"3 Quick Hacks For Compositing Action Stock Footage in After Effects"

Hey guys, Walter is very excited. In fact, he is so excited that so far he massacred the kitchen sink,
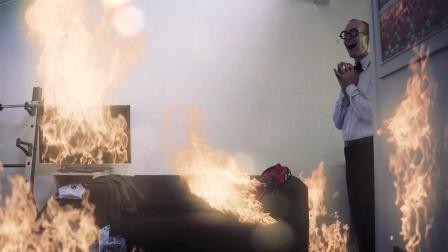set the living room on fire, blew up the bathroom,
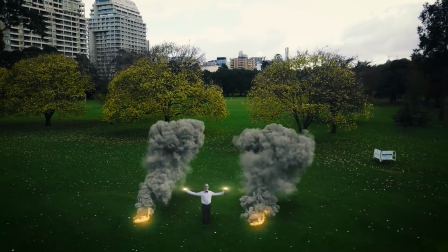and then tried to signal a military helicopter to take him out of the emergency zone. While all of that is likely going to come out of my pocket, I'm actually really excited as well.
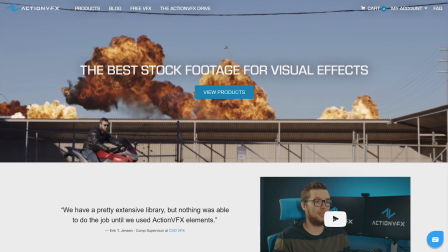And that is because ActionVFX have just announced a 50% price cut that will last forever. Yes, they're cutting the prices of all of their stock footage elements in half permanently.
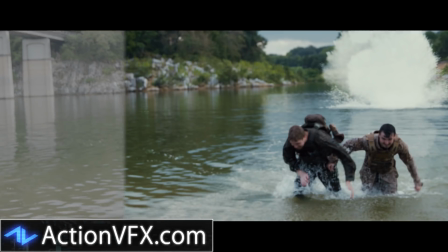ActionVFX, in case you don't know, creates super high quality action stock footage for explosions, fireballs, structural fires, dust,
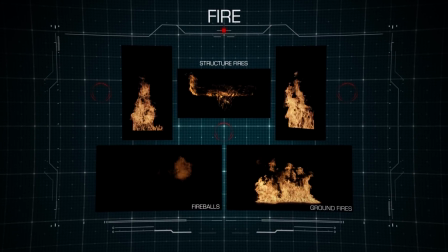dirt, debris, smoke plumes, particles, ground bursts, and anything else that you could possibly need to create your own action movie.
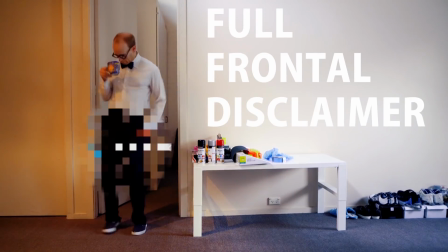For the sake of transparency, full frontal disclaimer, I've got a really great relationship with the guys at ActionVFX,
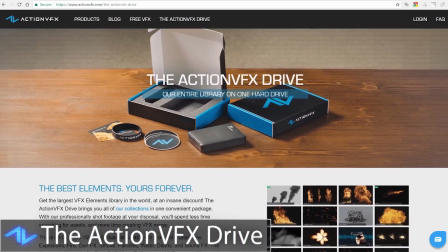and they actually ended up sending me their entire collection for free in the form of the ActionVFX drive a little bit earlier in the year. But to be honest, if I was looking for stock footage elements for my own film projects or visual effects, I'd probably go with ActionVFX. I likely just wouldn't buy every single element. With their prices literally cut in half, you can now pick up individual elements for as cheap as $5,
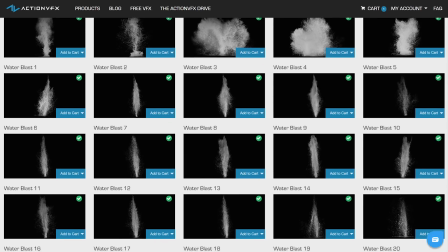going up to around about $20 for the high resolution 4-5K versions. And you can pick up entire collections for less than $100. I think the cheapest one probably start around the $65, going up to a couple of hundreds, depending on the collection and the resolution that you choose.
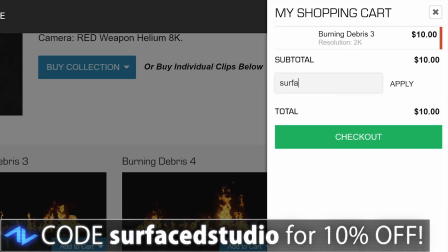On top of that, you can also apply my custom coupon code, SURFACEDSTUDIO in one word, and you'll get an additional 10% off. That will also help to support me, which I always really appreciate.
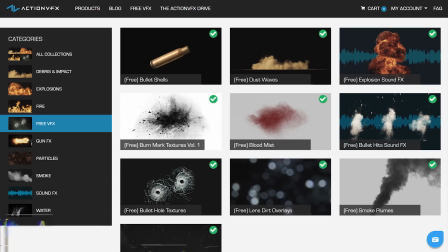And even if you're not looking to spend a cent, go and check out their website and grab yourself all of the free stuff they got on there.
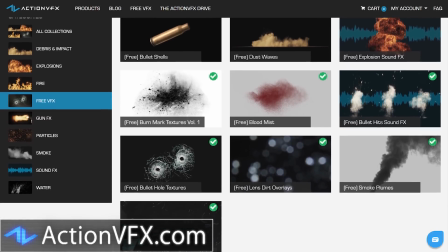They've got elements for dust waves, smoke plumes, burn marks, blood mists, bullet hits,
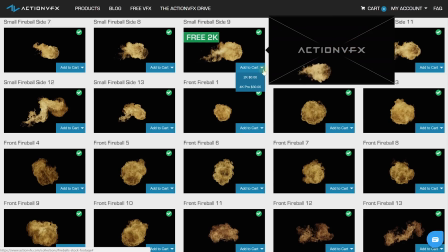a really cool looking 2K fireball element, and then sound effects for bullet hits and explosions. And all of that is free for you to download and just use. No wonder Walter got so excited, though I'm probably gonna be spending his bail money on fixing up all the stuff he broke.
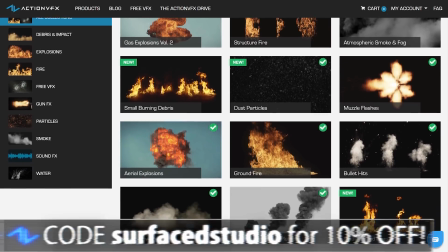Anyway, go and check out the ActionVFX website and do remember to use my coupon code SURFACEDSTUDIO if you do want to buy anything, and share the news around.
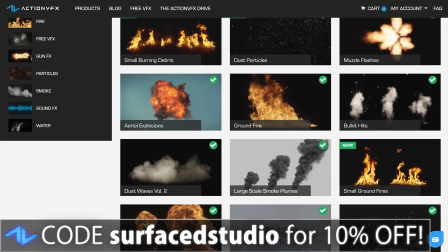It's a pretty huge change, and hopefully it will make all of the elements much more accessible to all of you and everyone who wants to get into filmmaking and start creating their own action movies. Finally, to make this video a little bit more useful to you, let me give you 3 quick tips for compositing the elements into your videos.
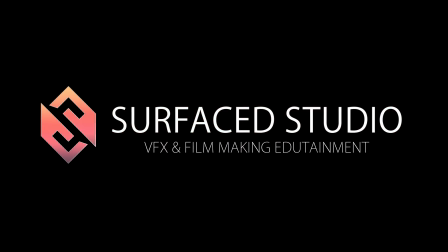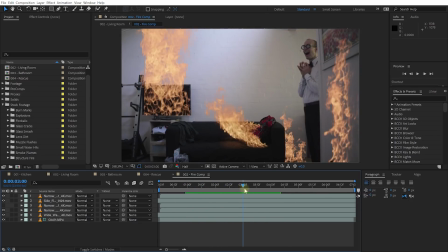Tip number 1 is match your blur. Here we have the living room scene, and everything is already pretty nicely on fire. And when you're compositing some of these elements, like these big fire elements, into your footage, you want to make sure that they match the blurriness or the sharpness of your footage, as well as the depth of field of your camera.
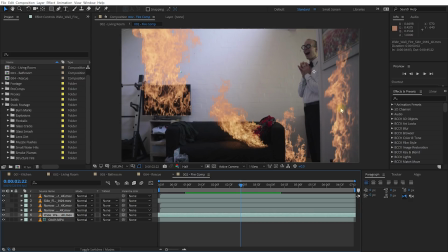For example, this element over here on the right hand side is a little bit closer to the camera and it's probably not fully in focus. So I actually applied a fast box blur effect to it to kind of just blur it out just by a little bit, so it's not fully crisp and not fully sharp and just sits a little bit more organically in the shot.
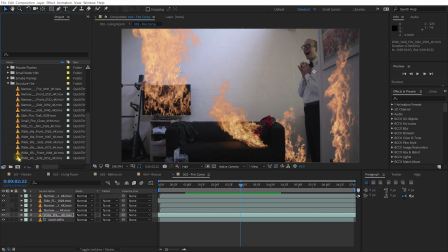As an example, let's grab one of the structure fire elements from the ActionVFX collection. Maybe I'll just go with this white window front fire here. Drop that into the composition. Let me just place it down here in the bottom left hand side. I'll make it just a little bit bigger as well.
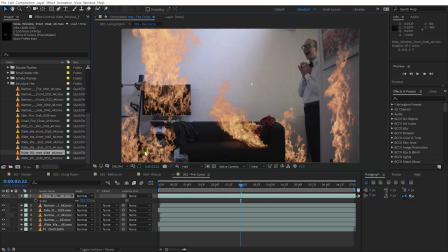Let me just offset that a little bit. And because I want this element to feel like it's a lot closer to the camera, I don't want it to be fully sharp. I don't want it to be fully in focus. All of these elements obviously are really nice and crisp out of the box. So let's apply a blur effect to this element. And I really like using the fast box blur just because it is GPU accelerated.
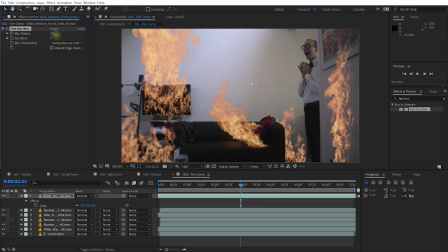And then just jack up the blur radius. I don't want to go overboard. I just want to add a little bit, maybe like 3, just to give it a little bit of blurriness. And it just adds a whole lot of depth to the scene because it makes it feel like this fire is just a whole lot closer to the camera.
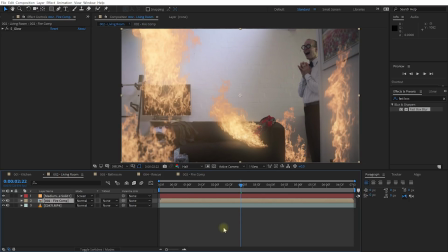Tip number 2 is to add some lens dirt.